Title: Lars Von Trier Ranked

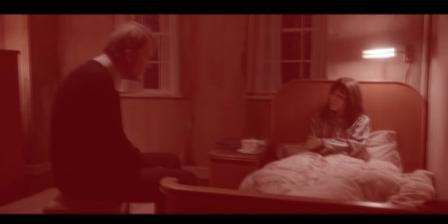The audience for a Lars von Trier movie can put together themes from your movie without the need of a character existing only to force feed you every detail of the themes.
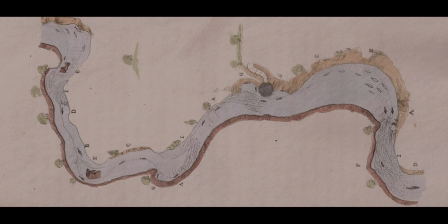The comparison with marine life is so cringe, adds nothing besides force feeding you more explanations that you didn't need as a viewer.
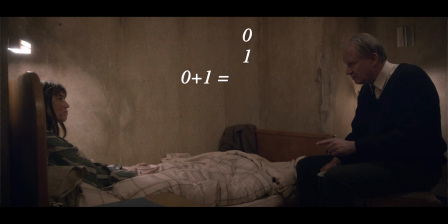Don't get me started on this Fibonacci sequence nonsense.
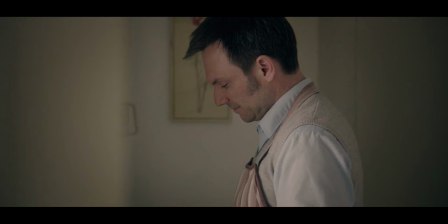Could someone please tell me why it's even remotely important to the overarching themes being conveyed here?
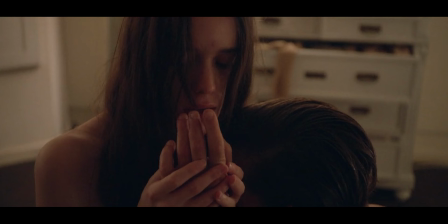The themes I get from this movie are desire, exploration, pleasure, and breaking taboos. I think I can solve the puzzle.
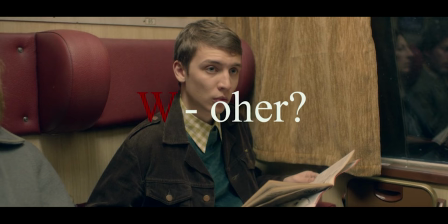What benefit do you have from putting these WH questions on the screen like we don't know that the word what and where and when and why
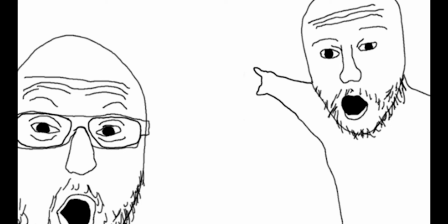start with the letters wh do you think when you put this text over top the footage and Joe says one of these words the audience is like
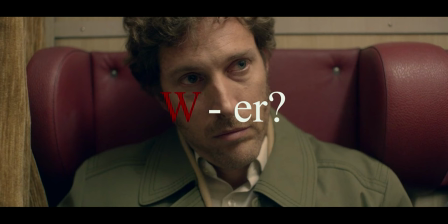oh my gosh you're right it did start with wh you see guys Lars is a total genius stop taking me away from your movie to present
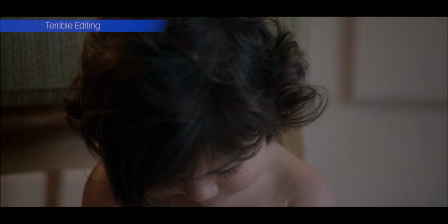me useless titles and information the next topic I'd like to discuss about this movie is it's god-awful editing the LVTCs are back and more frustrating than
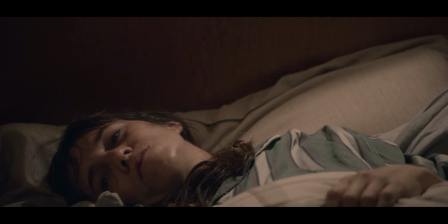ever there is literally a take where it's so obvious they just wanted to add another line without doing another take no you see it's because he wants to make this
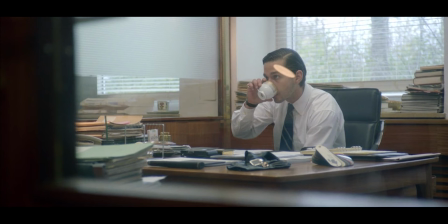totally calm scene of people talking jarring when the actual hell is this transition this is completely new for lars i'm just convinced he's
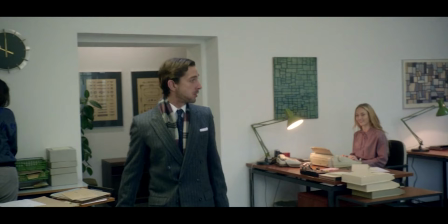doing it just to only make me mad next topic the performances are terrible shia cannot hold a steady accent and i can't go without mentioning
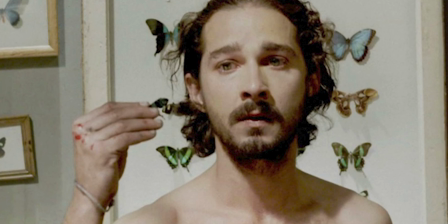this either there are three stages of age in this movie young young adult and adult shia plays young and young adult then this guy plays him as an
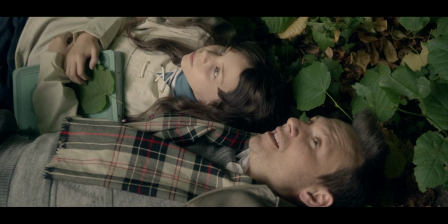adult oh i shit you not when this character first showed up. I had no idea who this was supposed to be. Christian Slater, which I love from Mr. Robot.
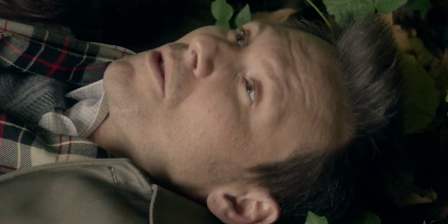Oh my lord is he awful in this movie. Thankfully he doesn't have too much screen time, but it is painfully funny and these freakouts are so humorous.
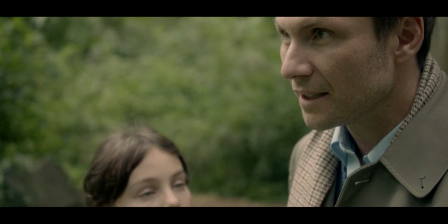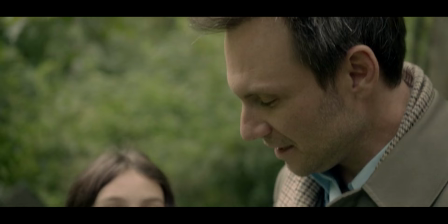His monologues about the trees add nothing and they're performed so quietly. I started laughing.
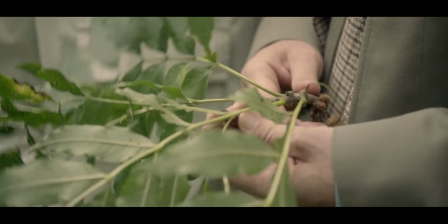Oh look. The ash trees had its fingers in the ashes.
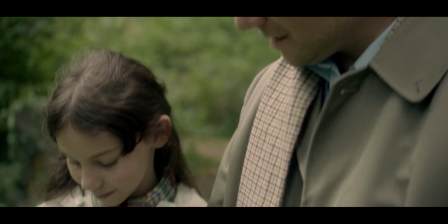and for some reason he comes back in the second movie to give us the same monologue about the trees and i don't want to blame christian slater i want to
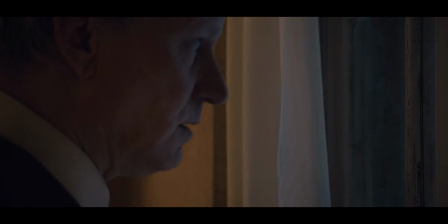blame freaking lars von trey for this please help him direct him do your job having stellan's character be asexual kind of helps with
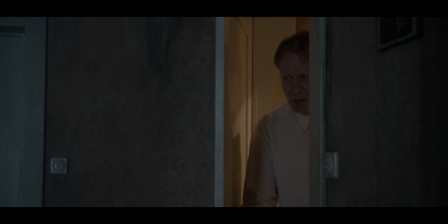the framing narrative they've used in this film it somewhat justifies its existence then the ending happens and it's hilarious plot twist
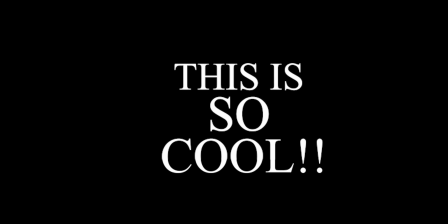the asexual tries to rape her during the night you you fucked thousands of men this
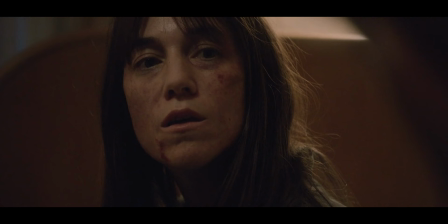movie was never about consent and if you watch the four hours of content you know she wouldn't just fuck anyone just to fuck there is
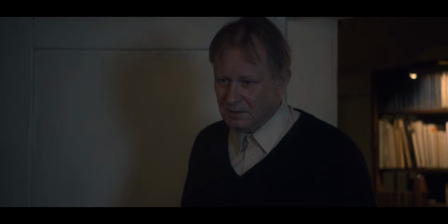no way this was a good point to end on it's just trying to be a shock to the viewer and provides no interest in commentary whatsoever what else
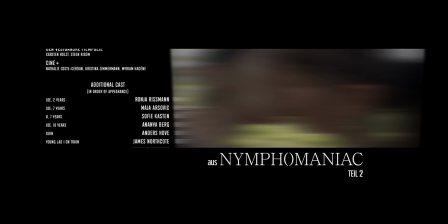do i have to say i got a few things left here stupid complaint but why is he showing you parts of the next film in the credits i don't want to
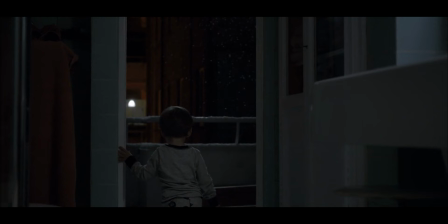rail on this part too much but it's completely indefensible to parody your own film for no good reason there's a scene where
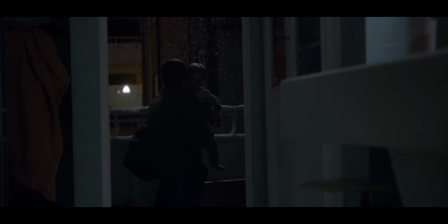the antichrist music starts to play and a kid looks like he's going to fall out of the window but instead shia gets him to safety what was the
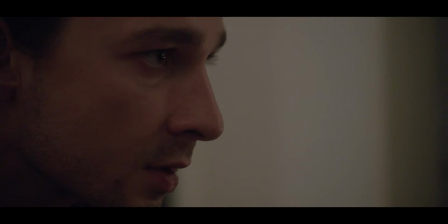point of this scene this movie should not have strayed away from the classical music it was using i guess i should say something nice about
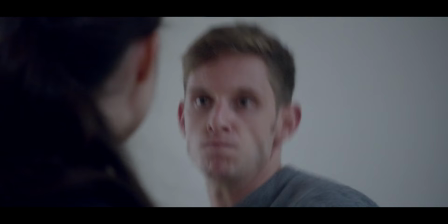the movie uma thurman scene is pretty fantastic and memorable until it becomes totally over the top the bdsm scenes have two great performances
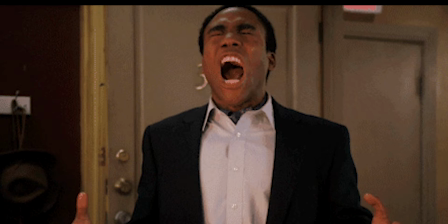and actually lead to meaningful outcomes i probably enjoyed about 30 minutes of the 240 minutes i was shown i just like this movie with a passion and there will never
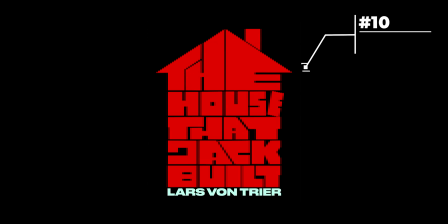be a point for me to revisit it.
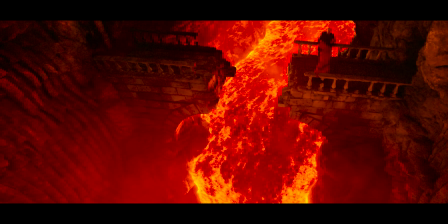Now this one is a little conflicting to me. I do think there is a good movie here somewhere and I do love the structure to this movie.
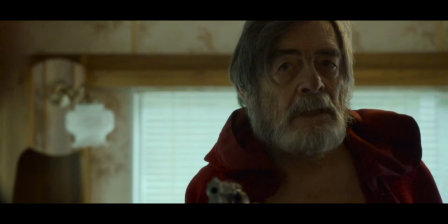Kind of. We follow a serial killer throughout several incidents and he is explaining to a man why he shouldn't go to hell and doubles down all the crude stuff he has done in his life.
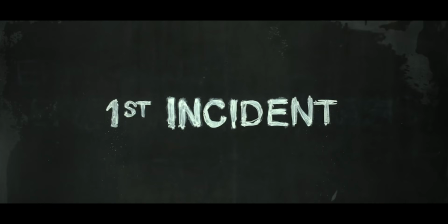I will tentatively divide my tale into five randomly chosen incidents.
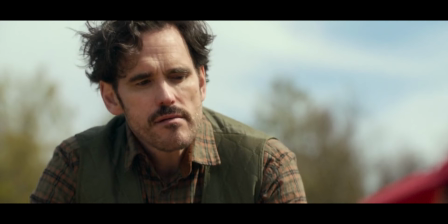Honestly a cool concept on paper. I'm enjoying this so far. To me this really only works as a character study on this specific character, which is just weird to me for a Lars von Trier joint.
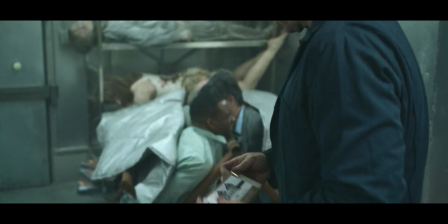It's not usually his style to just tell a story about a character. I don't think it works in any other way. I don't watch this movie and feel challenged by the material and see a point to it all to be frank.